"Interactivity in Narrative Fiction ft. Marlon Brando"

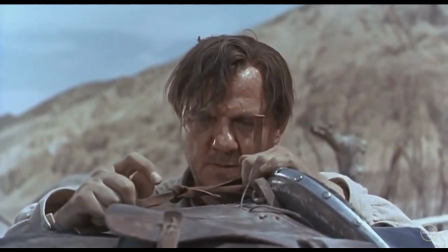[4:09]
Or does he ride off on his own, betray his friend, but ensure his safe escape?
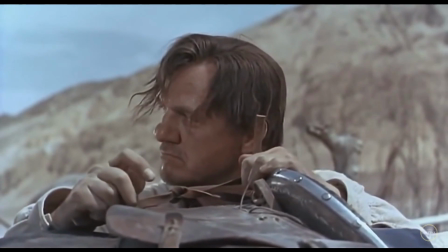[4:14]
This reminds me, we are in some interactivity here because it's obvious what he's thinking.
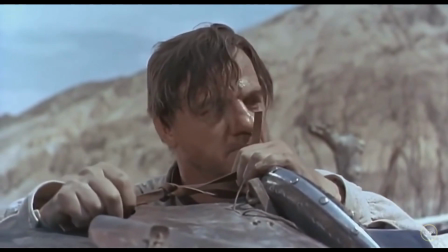[4:19]
Remember now I said show and tell is overrated. What are they telling us? Nothing.
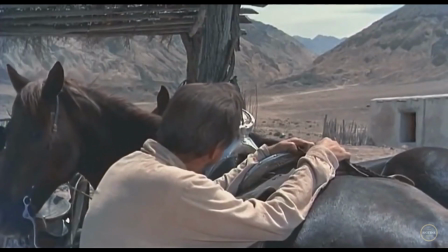[4:23]
There's no dialogue at all. What are they showing us? Nothing much. We see his face, we see what he's looking at.
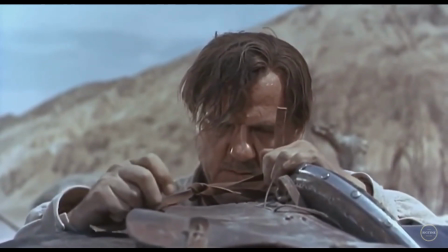[4:30]
We are aware of the context of the situation, and we pull meaning from the situation because of the context.
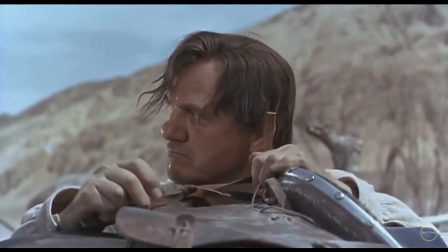[4:36]
We know that he's considering screwing his friend over. So that's an interactive moment.
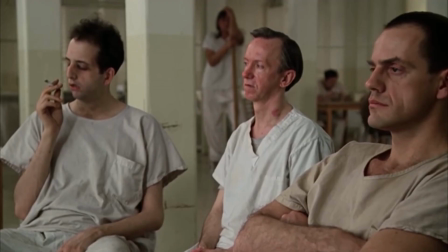[4:41]
That's psychological. That's the good stuff. I've said before, this is almost a way you can measure interactivity in a story.
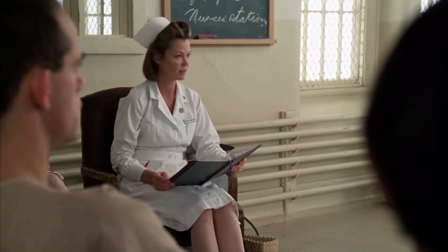[4:47]
How many shots of just someone's face do you have? Just their face, but we know exactly what they're thinking.
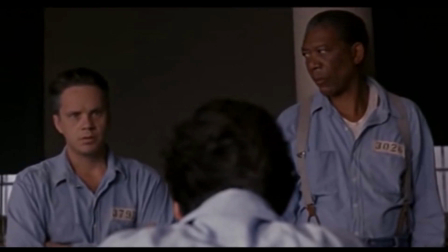[4:53]
This means you've set up good context. Okay, moving on. So Dad does run, and Rio gets screwed.
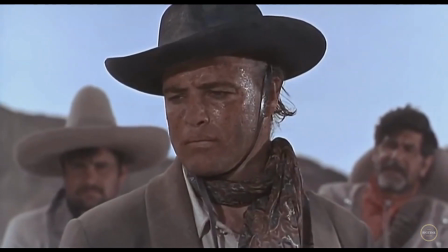[4:59]
He gets arrested. They take him past the place where Dad ran off, the ranch, and Rio sees the abandoned horse they shared.
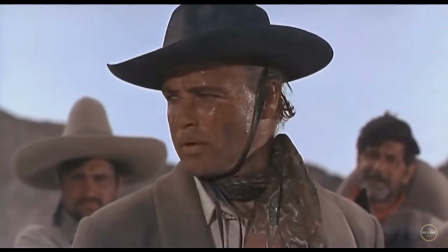[5:07]
Another moment of interactivity. We know he's putting it together. His best friend screwed him.
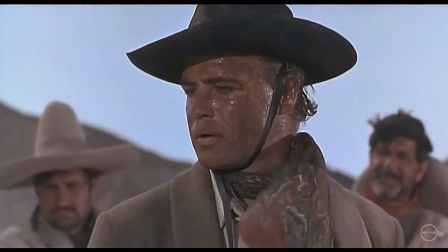[5:12]
These moments of interactivity is where strong rapport between the audience and the characters on screen is built.
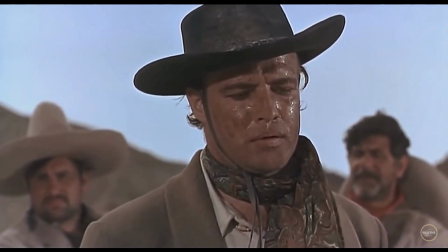[5:18]
We are thinking exactly what he's thinking. We share the inside joke that he just got screwed.
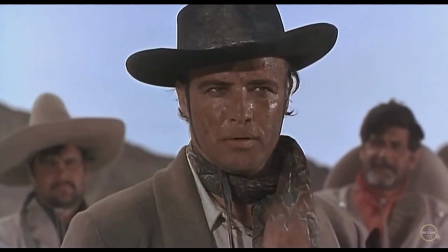[5:23]
What do they tell us to convey this? Nothing. What do they show us? Here, we see the lame horse and Rio's reaction.
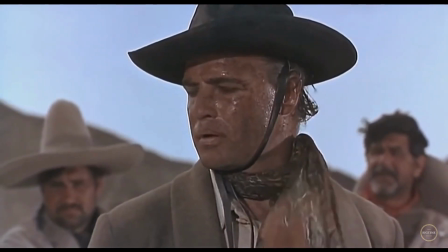[5:31]
That's it. By the way, his reaction is just his face. He's not telegraphing it. He's not like overacting, because he doesn't have to.
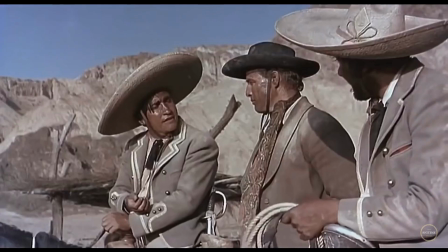[5:39]
It's all there, implied by the surrounding context. He gets to sit within it.
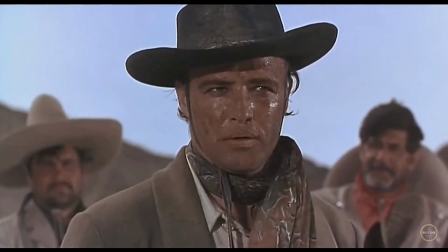[5:43]
The audience loves to decode it and share that secret moment with Rio. Imagine if he shook his fist in the air.
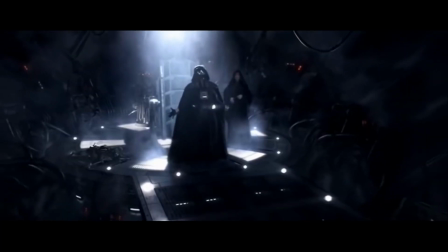[5:50]
It would lose much of the rapport and interactivity.
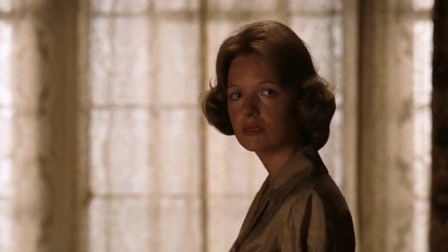[5:53]
In this way, the greatest performances that we remember come from stories with strong interactivity that enable these moments.
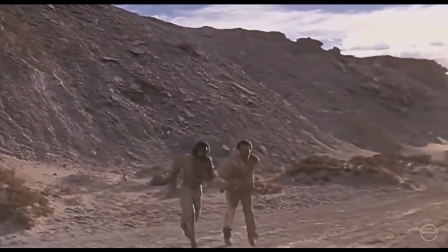[5:59]
Okay, moving on. Cut to 5 years later, and Rio is escaping from prison with a buddy.
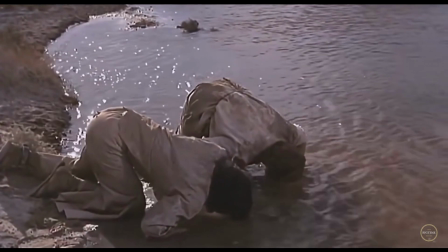[6:05]
That's right, he's been in prison all these years. Rio immediately begins a mission for revenge and starts asking around about Dad.
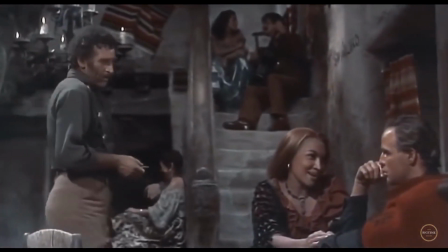[6:12]
Rio is catching up with a beautiful woman at a bar when he almost gets in a fight with two men competing for her attention.
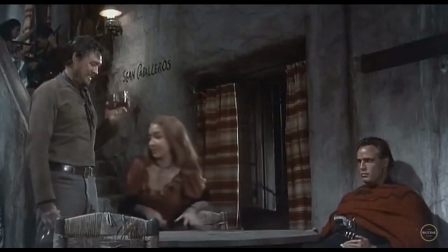[6:18]
But one of them recognizes Rio as a famous gunslinger and de-escalates the situation by buying Rio a drink.
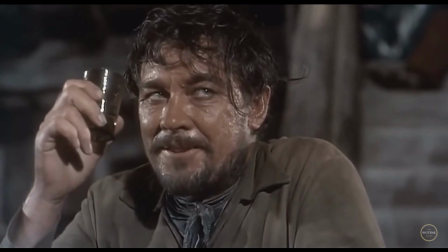[6:25]
Then he tries to recruit him for a bank job. Rio at first says screw off, but then the man tells him word on the street is he's looking for Dad,
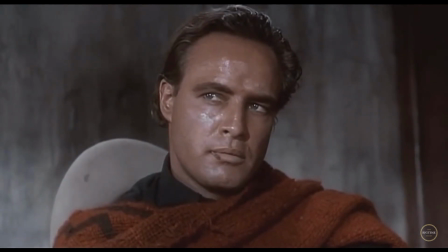[6:34]
and Dad is the new sheriff of that town the bank is in. As you can imagine, this changes things for Rio.
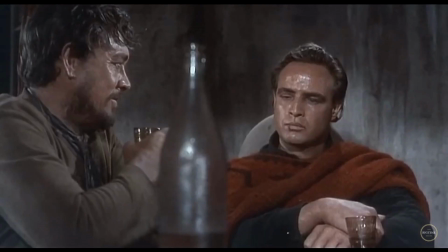[6:40]
This is another strong point of interactivity.
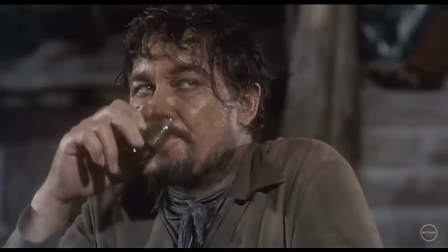[6:42]
What the movie is telling us is the information relayed to Rio that Dad is the sheriff of the town they want to pull the job on.
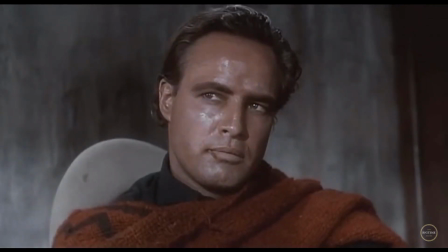[6:50]
What the movie is showing us is this, Rio's face.
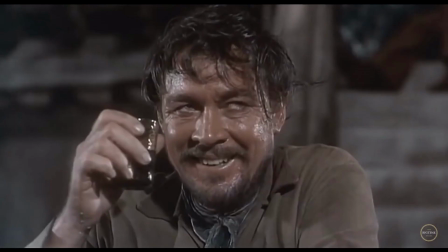[6:54]
But what is above the words and the pictures is we know Rio finally has his chance at revenge.
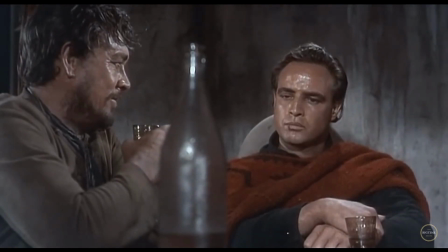[7:00]
We pull this extra meaning and emotion out of the story. We give it the power by offering our services as an audience.
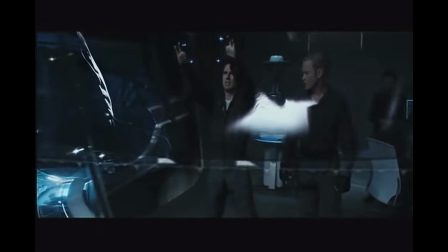[7:06]
We cross-reference the previous information, and this allows us to know what Rio is thinking, and we share this moment with him.
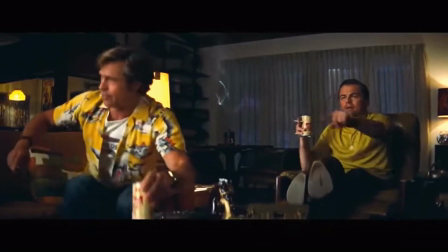[7:13]
It's a subconscious process that happens instantaneously. You won't notice when you're doing it, but you will notice something's missing if you aren't doing it.
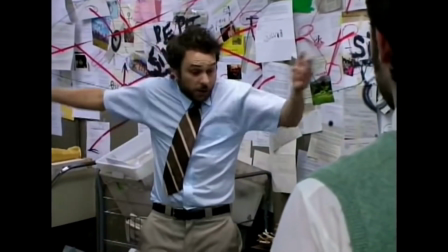[7:21]
A story that doesn't allow for this alchemical process between the story and the audience will get boring.
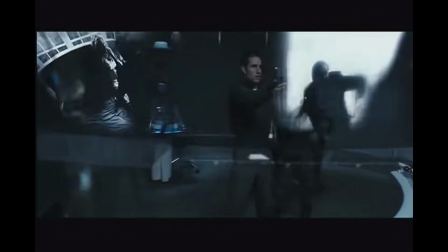[7:26]
Okay, I get it, you might think. Interactivity is empowering the audience to pull inferences out of the story based on previous context provided by the story.
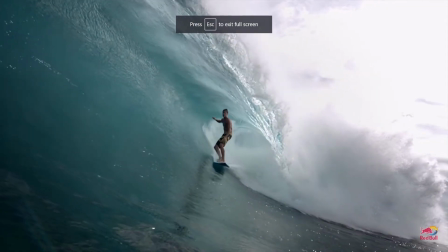[7:35]
Yes, but hold on, I haven't gotten to the best part of what interactivity can do. To do that, I have to continue the tale of Rio.
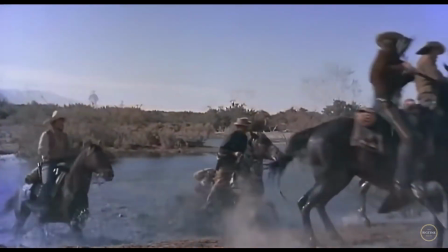[7:41]
So Rio and his new gang of outlaws travel to the town where they plan to rob the bank. Now Rio and Dad are in the same town, but they haven't met yet.
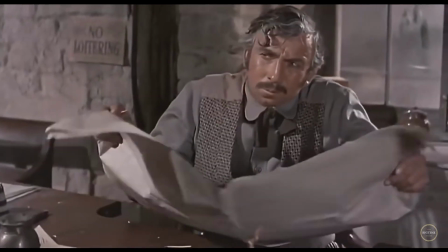[7:50]
Rio goes to the sheriff's office. Dad isn't there. He's at his house outside town.
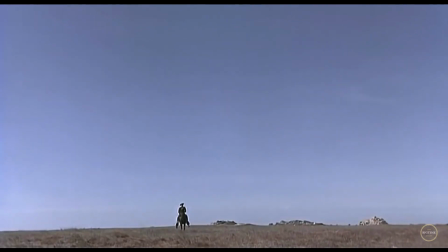[7:54]
Here we go. This is the moment the whole story has been building up to until this point.
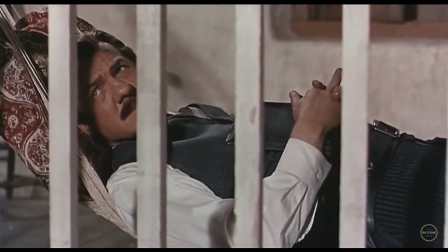[7:59]
Rio approaches the house. Dad sees him coming and tells his wife and daughter-in-law to hide in the house.
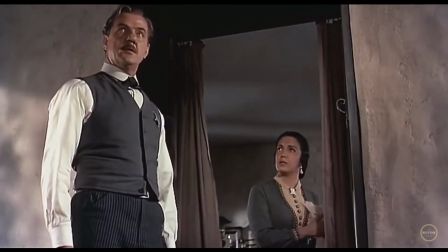[8:05]
This is a classic Western scene. And it won't play out quite as you think. These guys used to be friends, mind you.
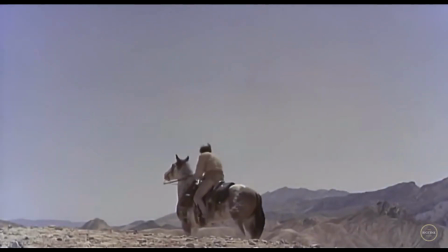[8:11]
And Dad doesn't have proof that Rio knows he screwed him. So from his perspective, the situation is still ambiguous.
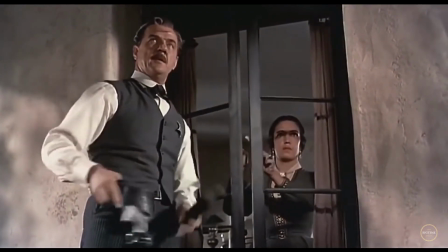[8:18]
Rio, on the other hand, maybe he will just forget the bank plan and go for what he really wants, revenge.
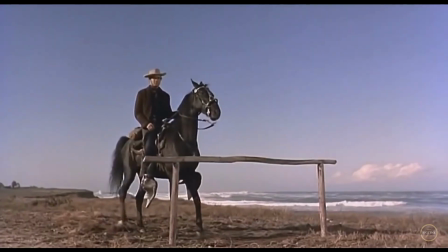[8:24]
This is all context the audience is tracking as the two men approach. The interactivity is off the charts.
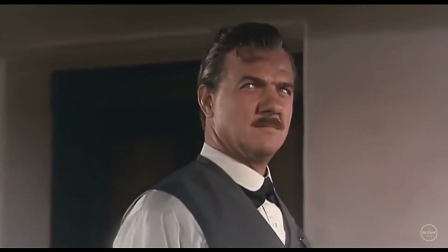[8:30]
The moment is so rich that time slows down. What will happen? We have to see.
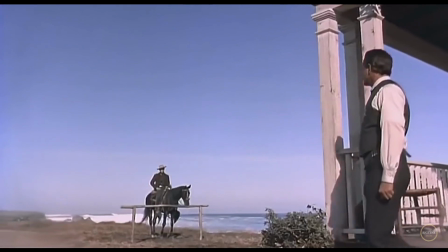[8:35]
Then, as they meet, they begin a conversation.
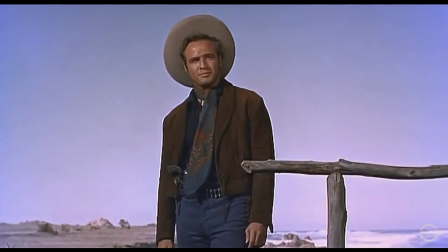[8:39]
Previously, when I've mentioned interactivity, it comes up in strong moments that you build to.
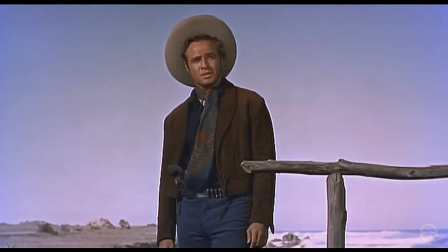[8:45]
But here, the interactivity persists as a strong force that charges the entire conversation.
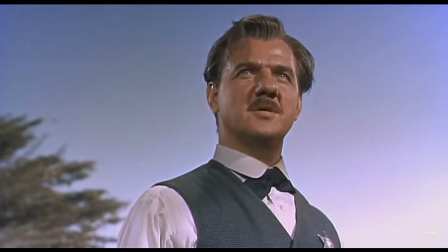[8:50]
Everything they say has a double meaning, because we know the context between them. This, ladies and gentlemen, is as good as it gets.
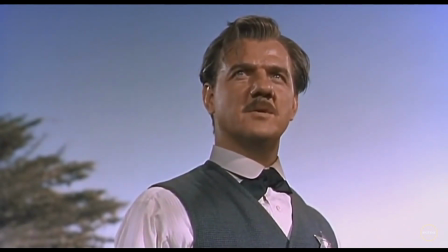[8:58]
Dad starts off with a bald-faced lie, a total excuse for why he wasn't able to save Rio.
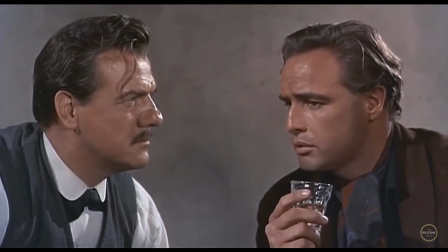[9:03]
We know Rio knows he's lying, because he saw the lame horse abandoned at the ranch on the day he was arrested. Rio, in turn, lies right back.
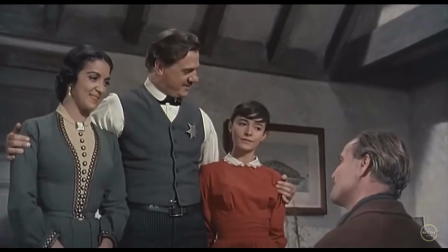[9:12]
Dad then, truly believing he's out of hot water, and might even have his old friend back, invites Rio to stay for dinner and meet his family.
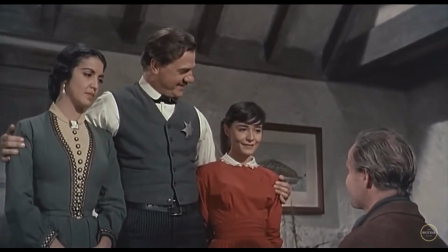[9:19]
Do you see what I mean by interactivity? Now we have Rio eating dinner with his dad and his family.
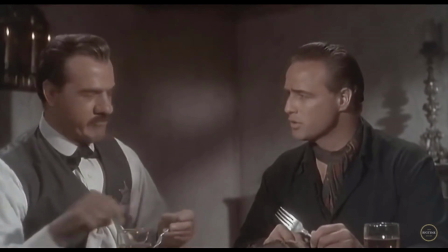[9:24]
Meanwhile, he is planning on robbing the bank the next day, and there is still unresolved business between Dad and Rio that is only being bandaged by temporary lies.
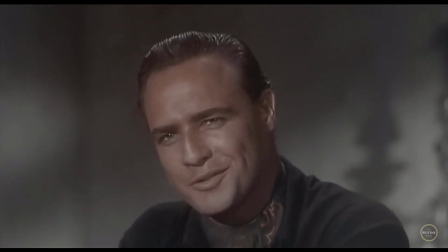[9:33]
These lies could break down at any moment. The charge persists. The charge, in fact, is so strong that it doesn't even matter what they say.
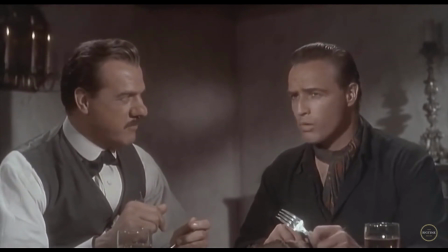[9:41]
What's really going on in this scene is the subtext. The audience is tracking who is lying, who knows what, when, who feels what about who.
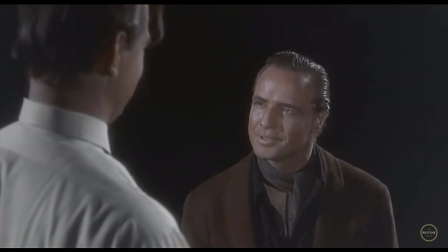[9:49]
As this magnificent scene ends, and Rio says goodbye and rides off into the night, we are left with an even stronger feeling of what is to come.
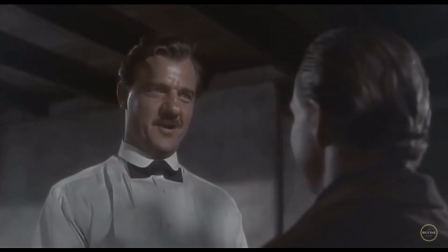[9:57]
Rio and Dad will have to confront each other. Coming into this scene, it felt like a climax, but now the climax has been postponed and will be even greater.
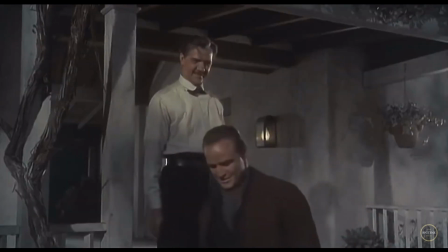[10:06]
Interactivity up until this point has been mostly cross-referencing things that happened in the past with things in the present,
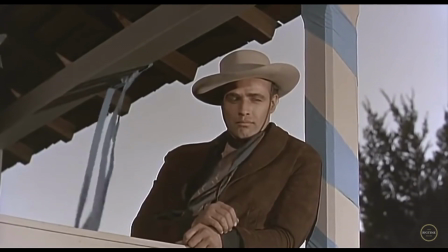[10:11]
but now more than ever it is extending to the future of the story as well as we anticipate what will come.
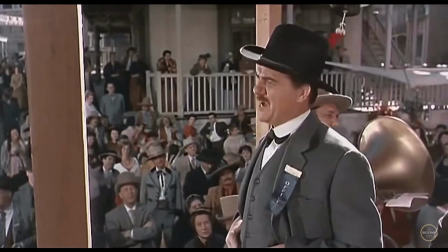[10:17]
The beauty of it is we don't know. We can't predict, but whatever happens, we have to keep watching.
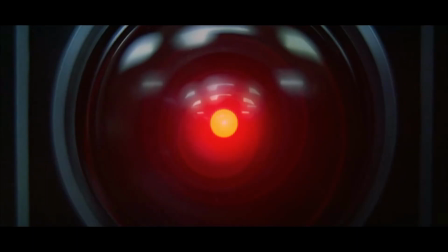[10:23]
So friends, that is the power of interactivity. Interactivity gives a charge to the scenes that exist above what is told and even shown to the audience.
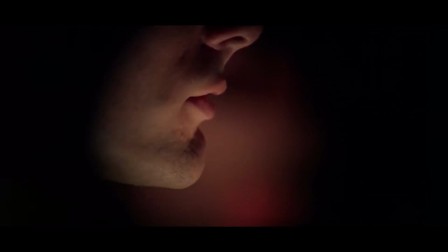[10:31]
It allows you to slow down time. Moments become rich and pregnant with implications and anticipation, and the story will ratchet down to a psychological level.
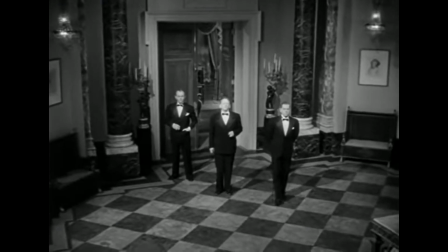[10:40]
Who knows what, when, who is lying? In fact, you can almost measure interactivity by these psychological shots.
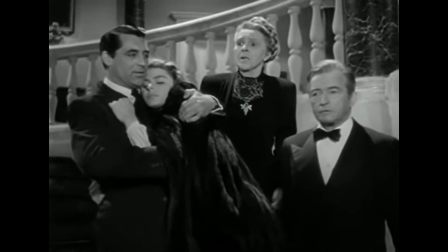[10:47]
Shots of characters' faces with strong surrounding context. That in turn creates an intense subtext.
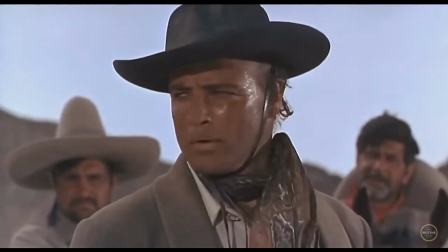[10:53]
Interactivity is the most powerful tool of storytelling. Not enough storytellers even know what it is these days.
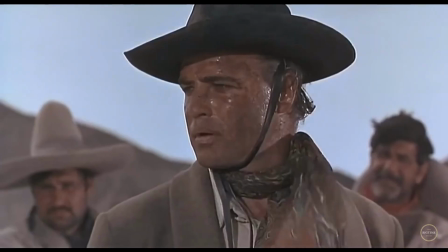[10:59]
And if you use it, your story will garner word of mouth and praise and stand the test of time.
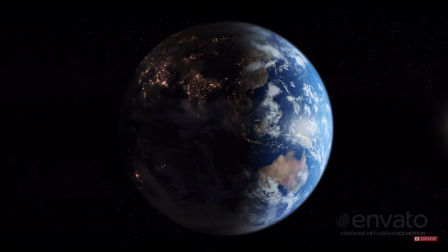[11:04]
If you like this video on interactivity and want to study it more, you can check out the whole book I wrote on it.
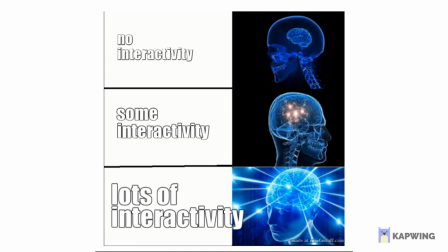[11:10]
Link in the description. Thanks for watching, everyone. Until next time.